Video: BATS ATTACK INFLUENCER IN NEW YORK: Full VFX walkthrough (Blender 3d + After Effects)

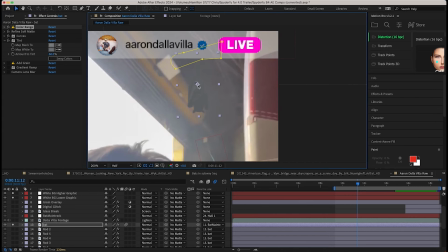And as I mentioned in previous videos, it's super important to match the white and black levels of the elements that you're adding to the black and white levels in your live action shot. So I'm using how the shadows are lifted in the live action shot as reference to where the black level should be on our 2D bat image here.
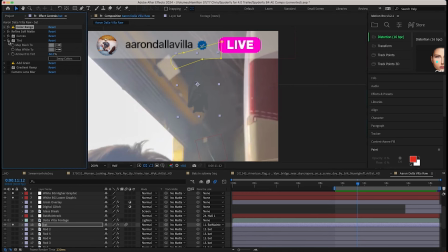So that's what I've added this tint effect to help lift them a bit. And then I've also added some grain here.
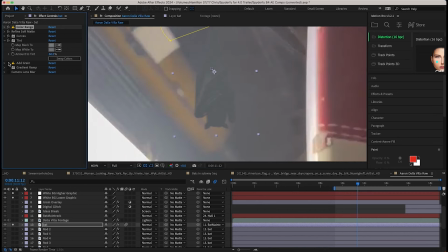You can see if I just take away this grain, it's a much cleaner looking image that I'm adding.
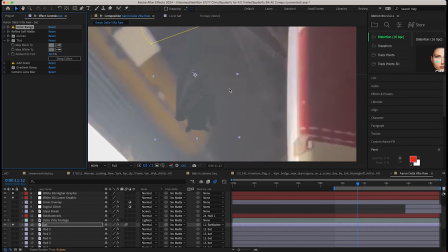But since this is cell phone footage, you have a little bit of noise and actually some compression as well. So it's often important to try to match that. And one of the ways you can do that is just by adding a little grain effect to help dirty up that still image a bit.
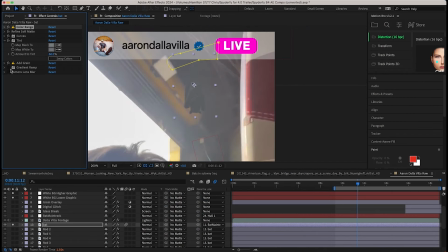Then I've added a little gradient ramp here to help blend it into the shot further. I don't know if it's super noticeable, but I just wanted to color correct our black levels so they weren't totally blending into the deep background here.
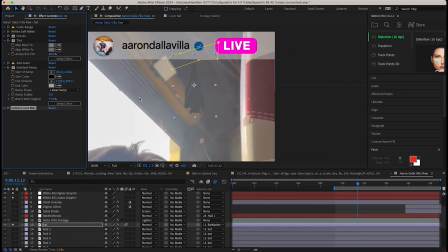And then finally, I've added some camera lens blur to match the blur of our shot as well, because obviously this deep background is a little bit more blurry compared to the rest of the live action shot. So very simple compositing so far here, guys, just adding a few basic color correction and blur effects on top of this still frame of our hanging bat.
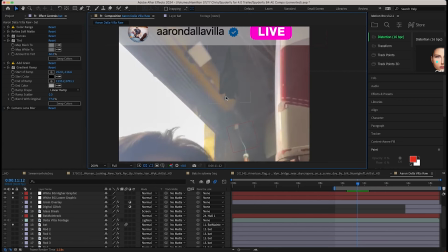And I really don't think this specific element is perfect. I think the perspective doesn't match the best. However, I thought it was good enough for the very few moments that it was in the shot. So I just decided to go with it from there.
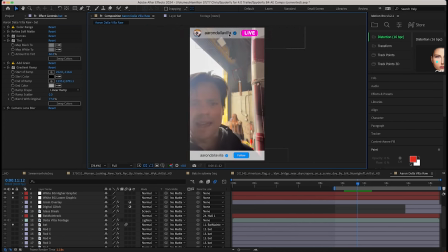Anyways, after adding our still frame of the bat, it was time to add our other rendered elements into the scene. So the first element that I've added into the shot was our distant bats coming out of the back corner here.
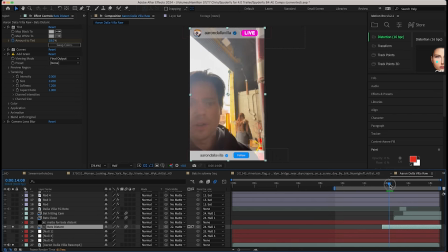And it's pretty subtle, but you can kind of see when they fly out of the corridor here.
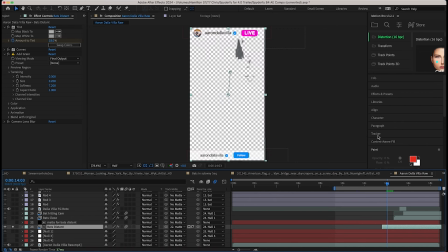I'll actually just maybe isolate these by themselves so we can see everything in its entirety. Oh, shit. So this was our next element. As you can see, they're tracked into the shot fairly nicely. So this was the next element that I've added into the shot.
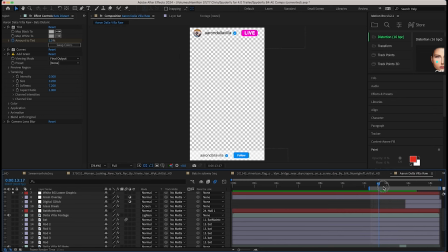So pretty nice little track of these bats. You can see they fly out of that bat corridor. And I've done a variety of color correction techniques on this element as well. So go ahead and turn on our footage again so we can see it with everything.
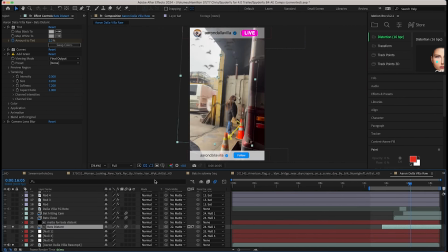So here we have our bats in the background. And you can see I've added a variety of different effects here to blend it into the shot, very similar to our 2D bat element.
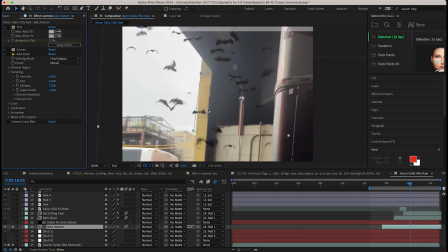So as you can see,
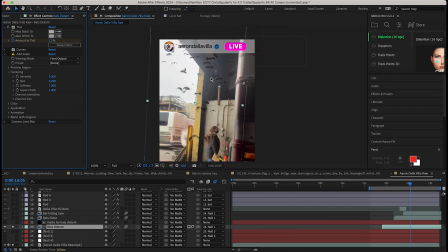this is our bat beauty render by itself here that I've added a tint effect to help again lift those black levels and just tint it toward the general color of our background. Then I've added some curves to help lift those shadows even further and just dial in those levels a bit more. Again, I've added a little bit of grain to the shot to make sure that that grain and compression matches the live action footage.
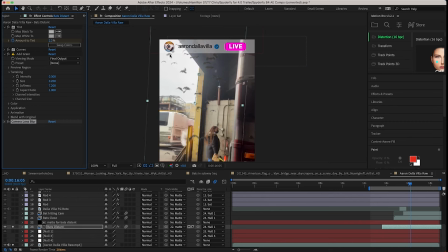And then I've added some camera lens blur to help blur it in and integrate it into the shot even further. And since our camera is moving so wildly, I found that this looked pretty good compared to the original element here. And yeah, that's pretty much it. I've also enabled the motion blur checkbox here so that based on the tracking data,
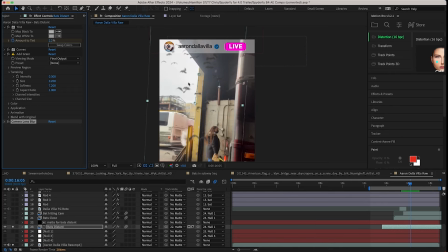the bat element would have further motion blur applied to it as well based on how they move around the screen as they track around with that null object. So that helps to blend everything together as well. The next thing that I did was add our second bat element.
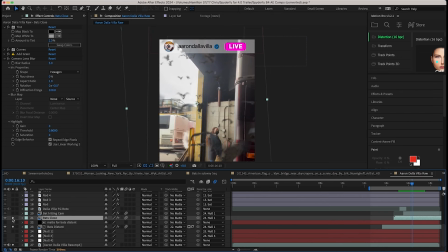So as you can see, I just labeled it as bats close. So you can see if I turn that on, this is the close-up version of the bats coming right by the camera.
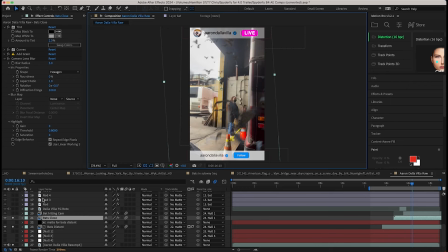So I just wanted to make it a little bit more chaotic as if there were bats coming from another area in the scene, just kind of filling up the environment.
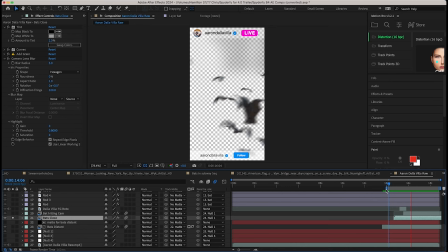So as you can see, if we play through it real quick, we just get these bats flying right by the camera. So super simple addition here. I'm not even sure the track is perfect for this specific element, but since they're flying right by the camera, it doesn't need to be as perfect as the other one.
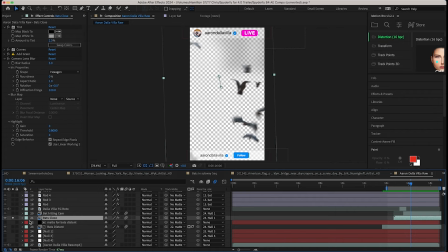And as you can see, I've added a variety of similar effects to this element as well. Go ahead and go through them one by one here.
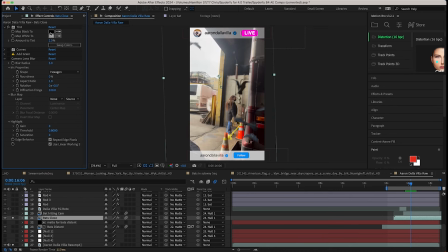So this was our element by itself here. First, I have a tint effect that just lifts the black levels a bit to help integrate them into the shot a bit more. Then I've added some curves, again, to help lift those black levels a bit. I've added a little bit of grain there.
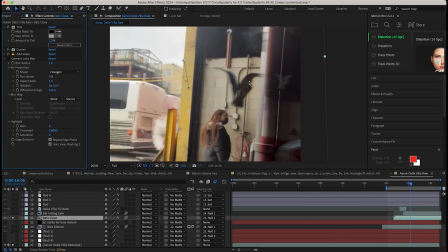You can see I've actually added a little bit of color, grain, and compression to this specific effect to help further integrate them. So you can see kind of the before and after there. I feel like that's really helping to match the compression of our live action shot as well.
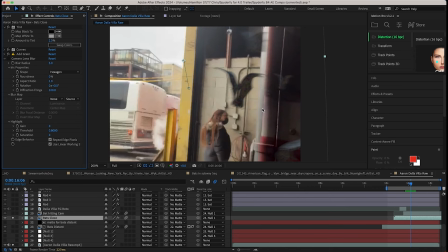So keep that in mind when your element is too clean and your live action shot has a little bit of that compression, it can go a long way to add a little bit of grain or compression to the element that you're adding. And then finally, of course, I've added some lens blur, just 3 pixels here.
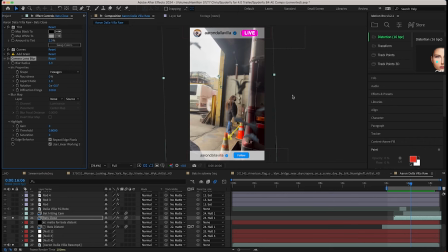And I may have added a little bit too much blur on this, but since the bats are going so fast by the camera, it wasn't really that noticeable, especially with all the other chaos going on.
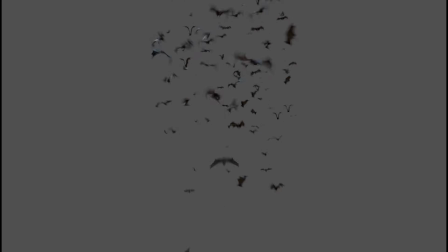And also just keep in mind that, you know, since the bats are moving so close to the camera, they're moving so quickly across the frame, that motion blur is going to be enhanced as well.
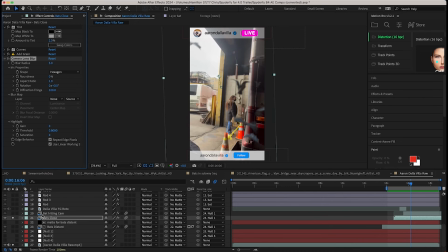So I've also checked the motion blur checkbox, just like the other one. So pretty simple little color adjustment there. Finally, the next layer that I've added is a very simple singular bat hitting the camera. So as you guys saw in the video, one of the bats hits the camera and cracks the lens. So that's what I've done here.
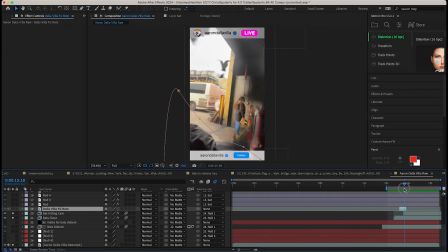Very simple. Simple overlay of a bat, just kind of almost like 3 or 4 frames here.
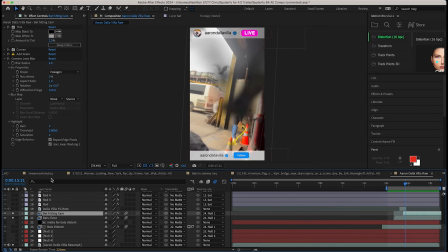Just the bat goes right and hits the camera. I blurred this bat quite a bit and again added those same effects on top of it to help integrate it into the scene. We can see before, it's really, I think I've just actually scaled up that second element and chosen a specific moment where a bat flew right by the camera and then I've just scaled it up.
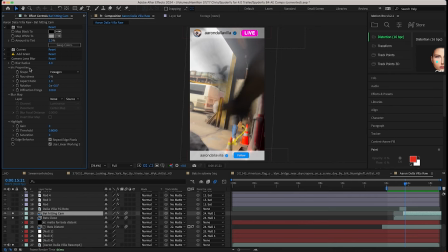You can actually see where, you know, the pixels are missing data. So in order to get away with that, of course, I have to blur it further and now we're good to go.
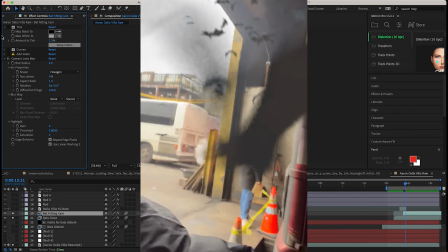So really, a little cheap effect there, but ended up working pretty good in my opinion.
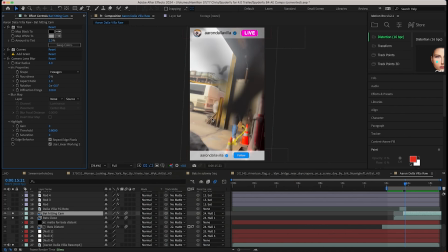Again, I've adjusted the tint and curves to help boost those black levels to help match it to the live action shot, and then I've added some grain as well.
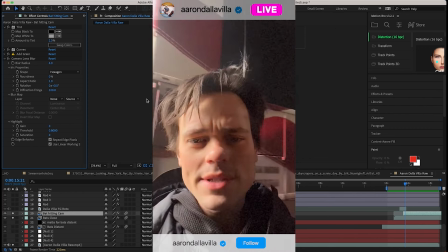So this shot was really relying on kind of a found footage feel and kind of the dirtiness of the live action footage as if it's from a live stream or something like that.
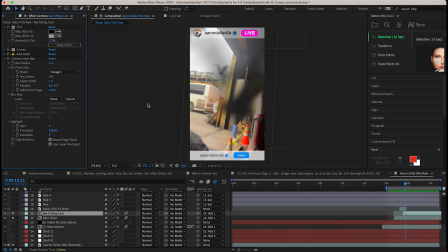So you're not going to be able to get away with a lot of these effects, you know, for a very seamless integration within a shot that's very beautiful in a film. But since the nature of the live action footage was how it was, I was able to do some things that just dirtied it up even more.
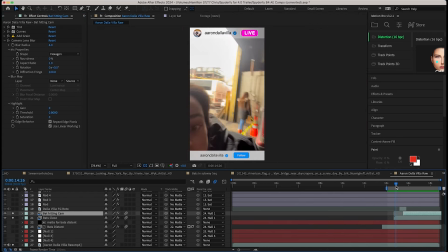So yeah, that was the next element that we added. As you can see here, just kind of hits the camera, super simple.
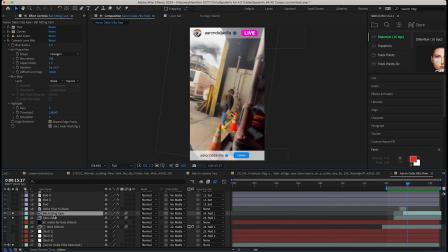And then at that point, of course, we've added our glass break, like so.
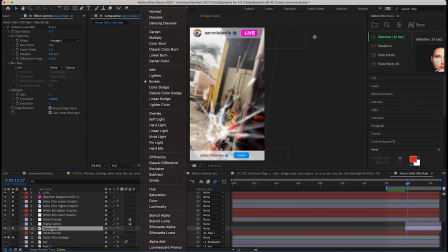And I've actually used a very simple glass break image here, and I've just overlaid that on top of our footage and enabled the blend mode as screen and added some camera lens blur to help blur it into the shot further.
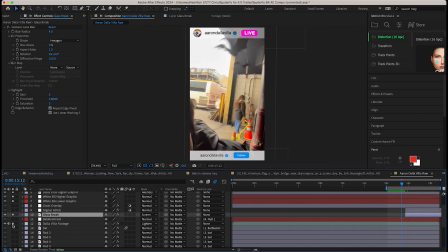And this glass break is super simple. Go ahead and show you guys it by itself here.
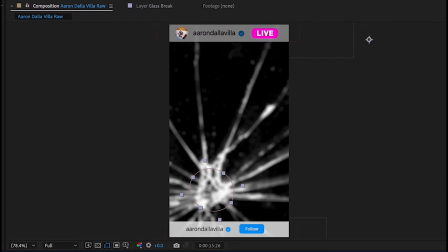So you can see it's actually animated to fade in from the center of the break.
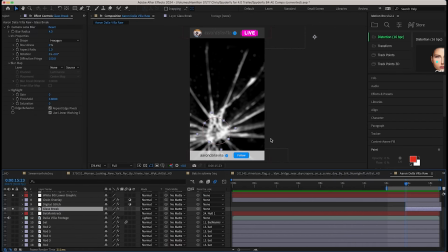So I've just used a basic mask, which I've animated the expansion of. over two frames, and then I've added a little camera lens blur to help blend it into the shot further. And obviously, if you're filming from your iPhone, you wouldn't even get a glass break like this. This was more of a stylistic touch, but yeah, thought it added to the impact of the shot, so decided to go for it.
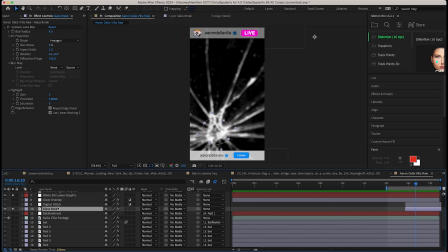But super simple, little glass break there. Then I've also added a digital glitch effect on top of everything. Right when that glass break occurs, kind of wanted it to feel like, you know, the camera or the phone was glitching a little bit.
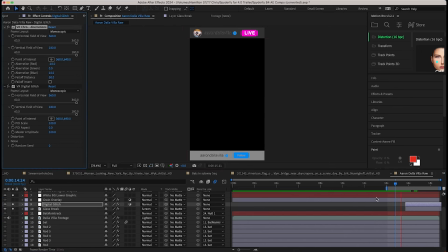So I added a little digital glitch and chromatic aberration effect on top of everything. You can see there on top of our glass break anyway.
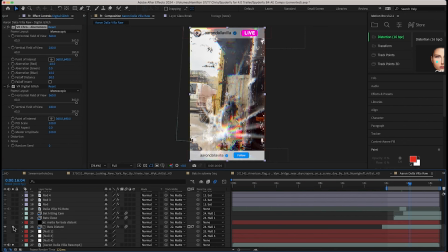So I'll go ahead and enable everything at this point. We have our raw footage, distant bats, then our bat and cam, bats close.
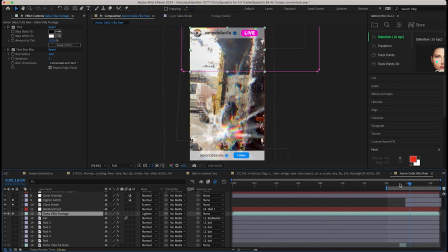And yeah, now we're almost there.
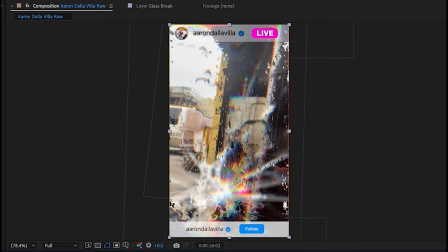You can see that we have some chromatic aberration coming from our digital glitch there, which I've turned on at that specific moment based on the editing timeline here.
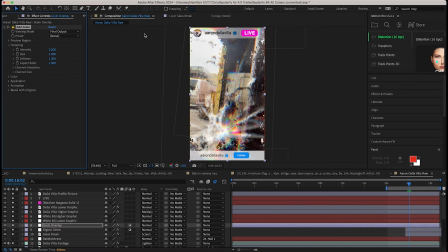And then I've also added a little bit of grain on top of everything just to help blend all of the different elements together. So that's a little trick you can do too. If there's a mixture of grain levels in the shot and your elements, you can overlay a little bit more grain to help kind of even everything out a bit. But yeah, I've added a little grain overlay there for a stylistic touch and to help blend everything together.
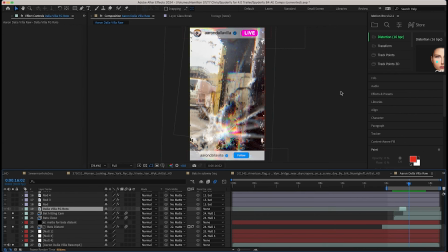And then finally, as you can see here, some final touches where I had a little foreground roto of our main character. You can see here if I turn it on and off, as some of our closer bats get by the camera,
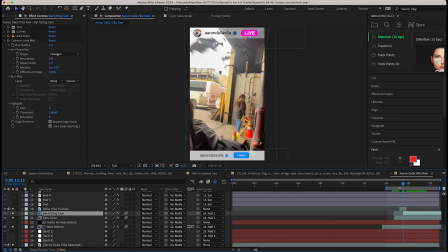I actually wanted to make sure that our character here, Aaron, isn't covered by those bats entirely. So just done a really basic, you know, garbage mat around Aaron.